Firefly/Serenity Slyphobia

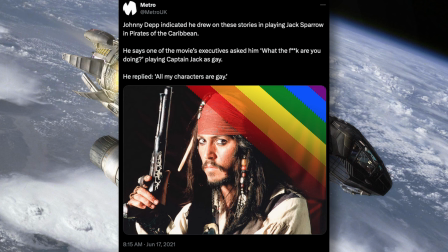8:03 In a similar manner to Johnny Depp playing Captain Jack Sparrow as super bi in the Pirates of the Caribbean films, while never having any sign in canon that the characters actually bi,
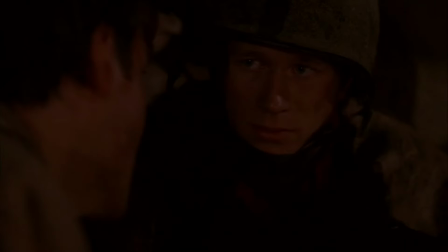8:15 Mal's stoic straight man demeanor is broken up with a goofy secondary characterization as someone who acts sly,
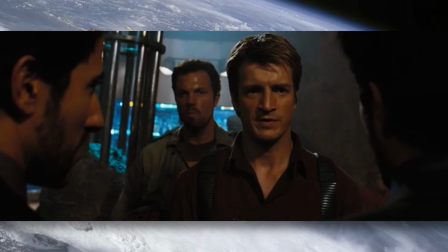8:22 but isn't actually. Specifically, he calls men pretty...
We are so very pretty.
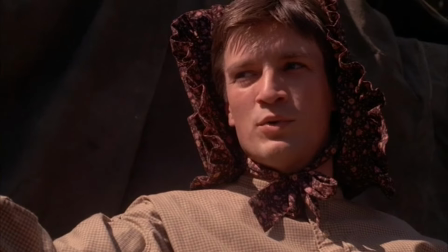8:30 Fante's prettier.
...and has a penchant for cross-dressing like Bugs Bunny.
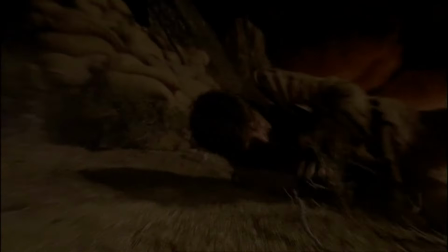8:35 This comes up in his first appearance, in the first scene of the first episode, Serenity, written and directed by Joss Whedon.
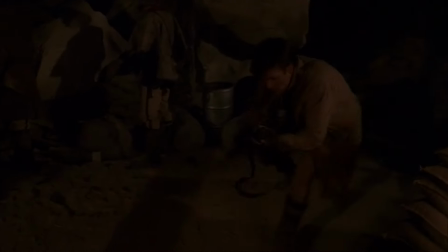8:43 In the middle of the Battle of Space Gettysburg, Mal needs to improve morale,
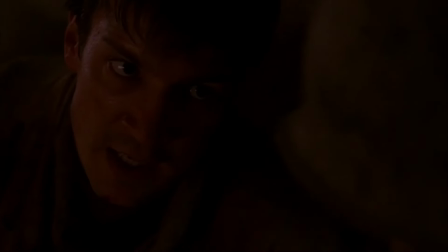8:47 so he gives this impassioned tough guy speech with the punchline of calling everyone present pretty.
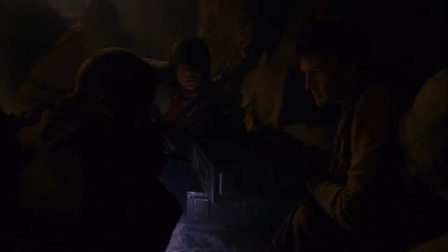8:53 Though Zoe, an actual woman, is there,
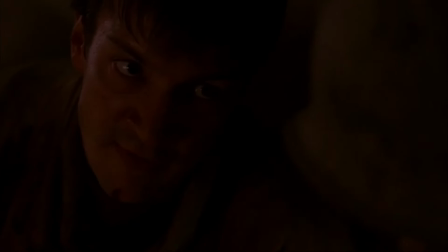8:56 the tight framing leads us to think that he specifically means himself and the scared guy that he's trying to encourage.
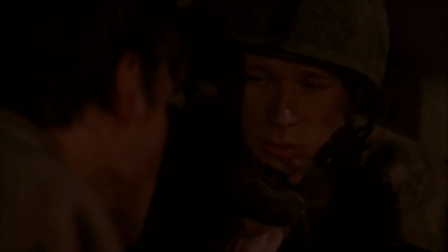9:03 Huh? Look at that chiseled jock. Huh? Come on.
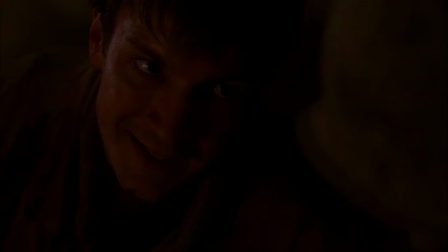9:06 It's a very queer joke in its execution, mixing butch and femme aesthetic by describing men in this elegantly feminine way.
Pretty.
I'm sure that Whedon intended it as a feminist device to elevate femininity,
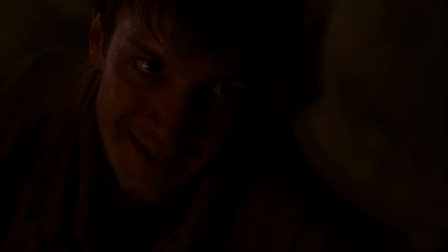9:21 but it ultimately just feeds into the hyper-masculine culture that views this kind of display of, well, sissiness, amid butchness, as a hilarious non-sequitur, rather than challenging the culture itself.
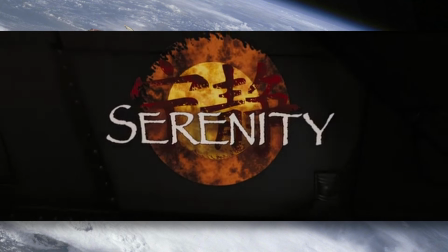9:34 There's a callback to this in the movie, written and directed by Joss Whedon,
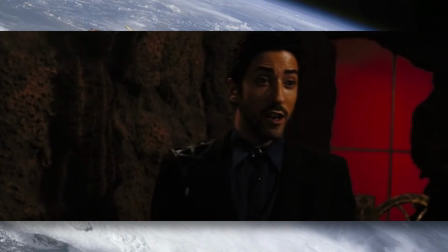9:38 where when Mal is antagonized by identical twins who teasingly pretend to be each other,
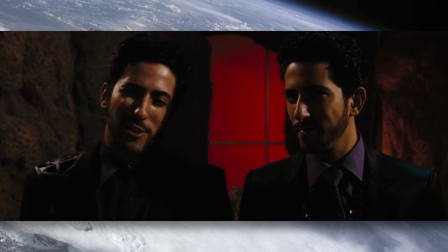9:44 Mal calls out the deception and explains that he can tell because one is prettier than the other.
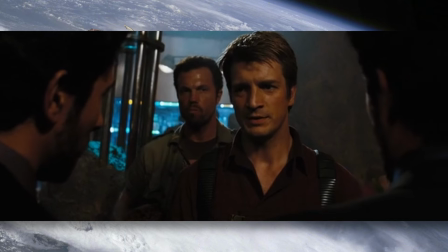9:50 In this case, the twins are metrosexual dudes, as a means of distinguishing them as more urban and upper class, and the rough-hewn not confederate.
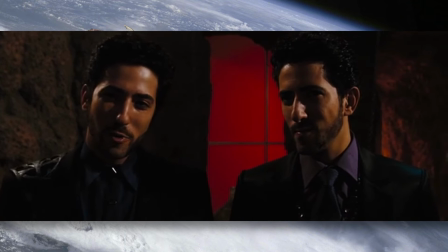9:59 The line comes across as Mal playing their game by acknowledging that they're trying to look somewhat feminine and asserting dominance like he might be interested and,
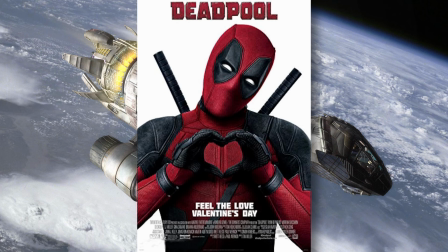10:07 oh no, you don't want that. Similar to Deadpool's rape threat.
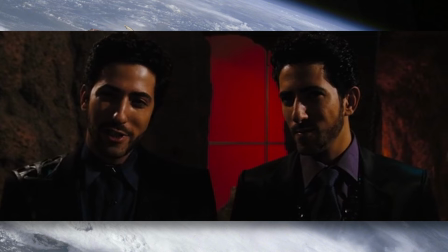10:12 Any offense this implication could cause is smoothed over by the one identified as prettier, giving his brother a look like he's thinking, he's right, I am prettier. Again, it doesn't challenge hyper-masculinity as much as it plays with and ultimately affirms it.
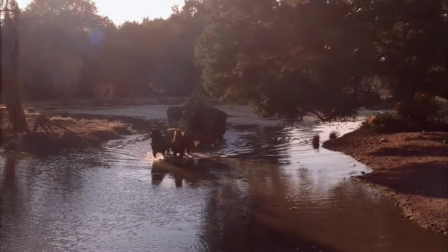10:29 You see this again in Mal's cross-dressing antics. Our Mrs. Reynolds opens out of context with a bait wagon the crew set up to lure bandits.
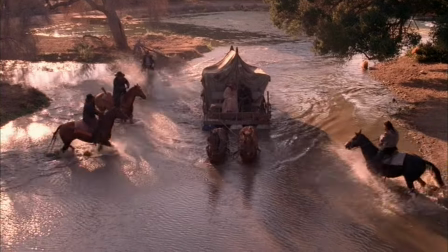10:38 Jane poses as a humble pioneer with a wife whose face is hidden under a floral bonnet.
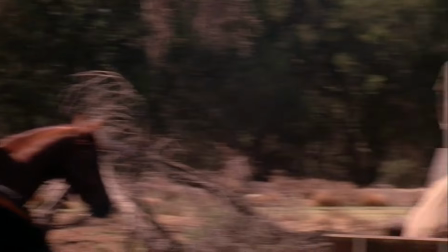10:44 The bandits accost them and their leader announces his intent to rape the wife.
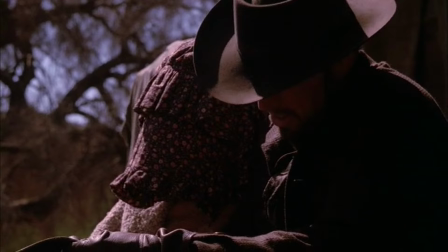10:49 What starts with a serious tone shifts into humor as Jane claims that his wife is too ugly to rape.
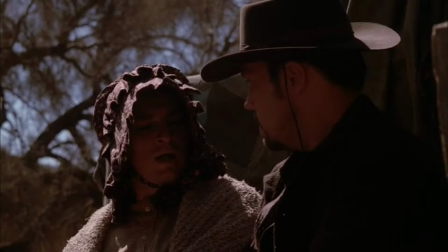10:56 Cue the reveal that it's Mal as he and Jane goof around, Mal affecting a feminine voice. It could be a positive affirmation of queerness, but it's all muted by the frat boy antics downplaying the severity of rape,
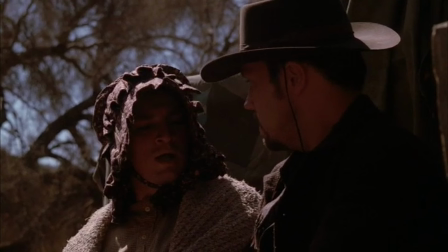11:10 and ultimately reinforcing gender roles by playing Mal's cross-dressing as inherently absurd, and having him make a macho threat highlighting that juxtaposition.
But if your hand touches metal, I swear by my pretty floral bonnet I will end you.
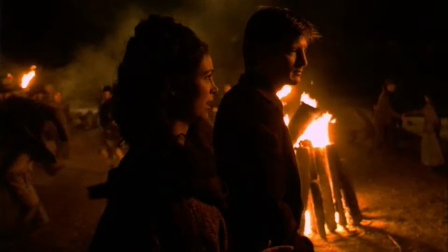11:25 In the following scene, Mal gets a little tipsy, and Inara points out that it seems like Mal chose to cross-dress,
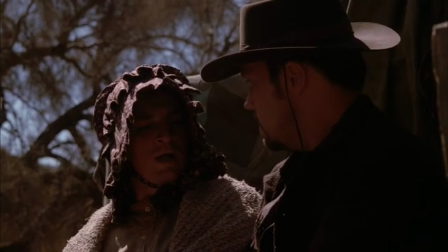11:31 specifically because he wanted to, not because it has any strategic value. And he indicates that she's right and he loves cross-dressing.
Those soft cotton dresses feel kind of nice. It's a whole air flow.
Again, it could be used to deepen the character with queer aspects, but it's all dismissed as an absurd joke.
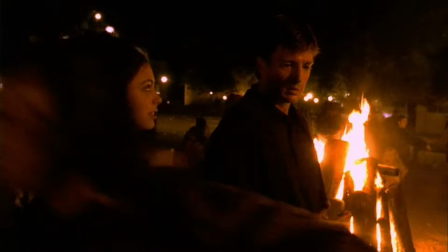11:49 Like woman, I'm a mystery.
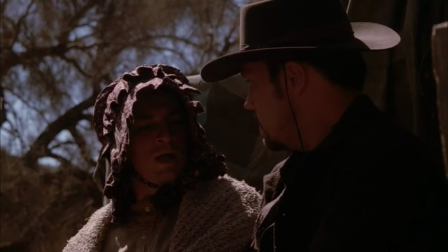11:51 Mal indicates he's about to start a long story about how he got into cross-dressing, and Inara cuts him off because she's not that interested in his life.
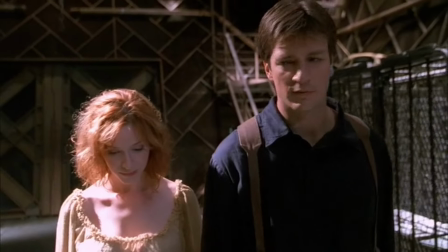11:59 It's a setup for Mel being susceptible to Saffron's manipulation for her acting interested,
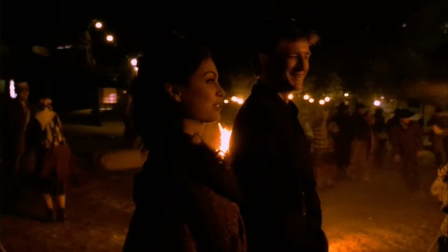12:05 but it also serves to communicate just how absurd and inconsequential Inara finds his interest in cross-dressing.